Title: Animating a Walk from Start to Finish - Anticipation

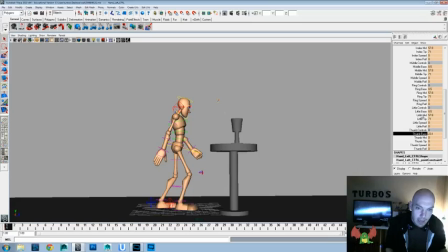1490s
supporting that original idea. Again, I don't want it to feel like a tight fist where there's a like a purpose behind the fist,
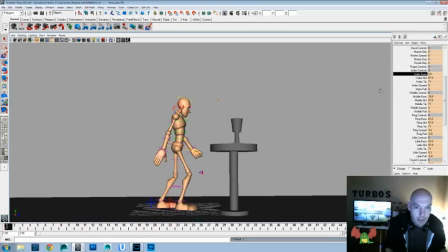1506s
but just more loose grip on the hand. So that way it really doesn't draw hardly any attention from what the other side's doing.
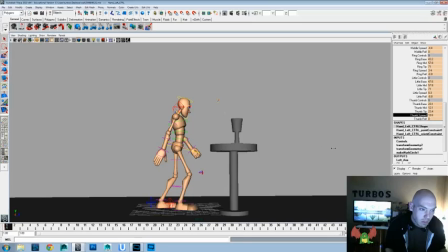1523s
We're going to have to spread out that thumb a little more and raise that up. Hope you guys are enjoying this series. If you do, remember, throw some thumbs up at this video. You can like it.
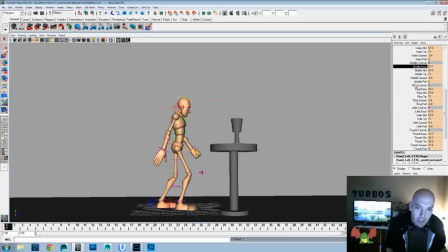1538s
Subscribe to the channel if you have suggestions or ideas for things you'd like to see, or things that I should do differently or improve on, or anything at all. My goal is to do at least one tutorial or walkthrough, or
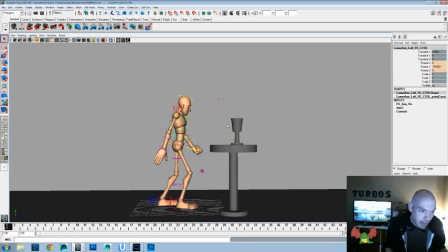1557s
at least let's animate kind of a video a day. So hopefully that you guys are enjoying these and getting a kick out of them, learning a little bit and getting inspired.
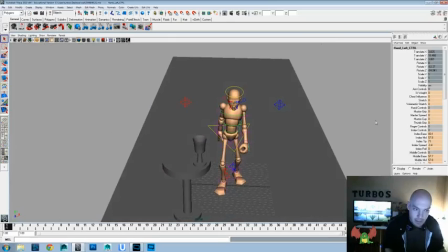1571s
Maybe we could tighten that up a little bit more. So let's grab all the mids here and scrunch them in a little bit.
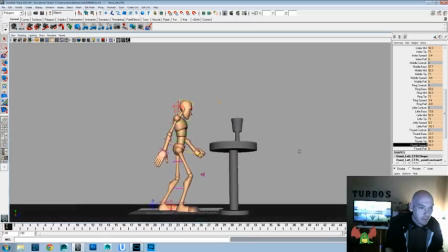1581s
And let's grab the thumb spread. See if that works okay from there. Yeah.
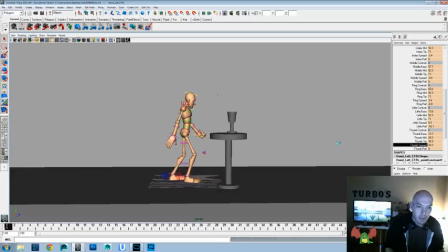1589s
Okay, now let's go ahead and save off what we have again. Get the head already kind of looking at it from right there and rotate it X.
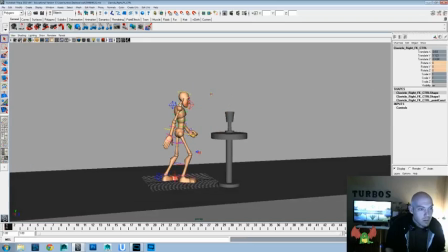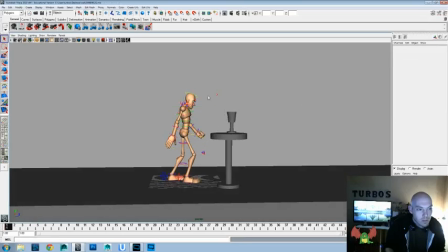I'm going to try to get like an eye line so that it's looking right there.
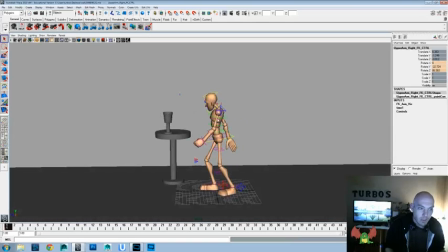1627s
Let's get that other arm working. We're just going to try and get all the neutral stuff before we get into the acting beats working before we have to play up with any of the rest of it.
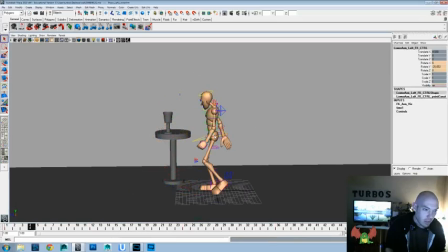1643s
Okay, and then we'll go into the forearm and we'll break that up a little bit. So since it's swinging back, it's going to drag from the previous position, and now it's swinging forward, so we might even break it. It might be a little too much.
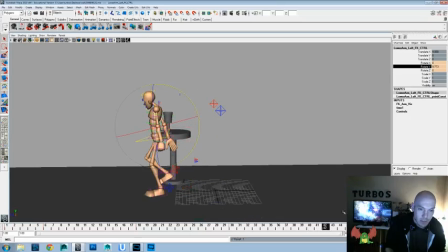1657s
It's okay to break the elbow to add looseness to your animation, but since we don't want that to be the focus, we have to be careful with how much we're doing.
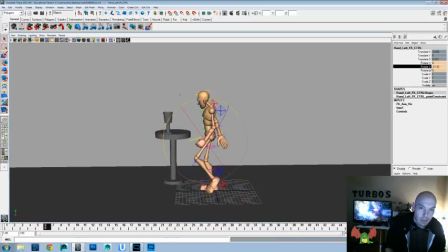1671s
Okay, let's go into the wrist, and we'll drag that forward, and then we'll drag it back there, drag it forward there, back there, and forward a little more there too.
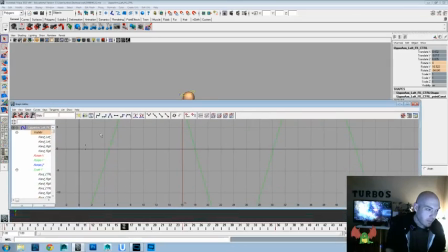1688s
We need to even out those swings a little bit more. One of them feels a little harsher than the rest, so let's kind of figure out where we might have overkeyed or over-exaggerated one of those moves. The main arm feels fine.
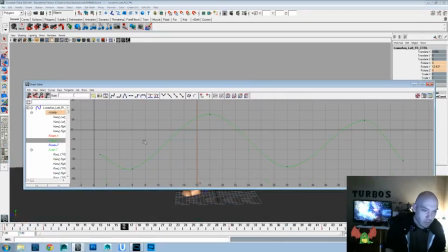1702s
I think it's probably in the forearm, and that'll probably give us one of those values is a little bit off. So that's probably this key. It's feeling like that. So let's go ahead and check that and see if that works a little better.
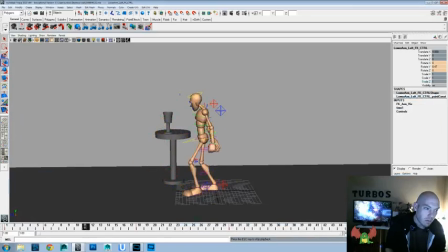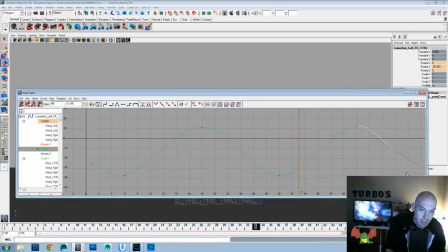1727s
Might just be that we have to adjust that ending pose a little more. So let's watch that.
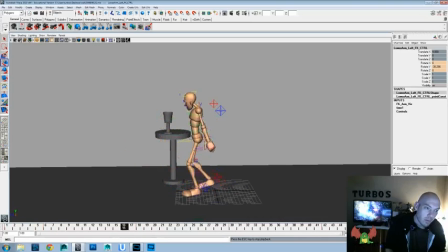1735s
It's feeling a little more even and natural.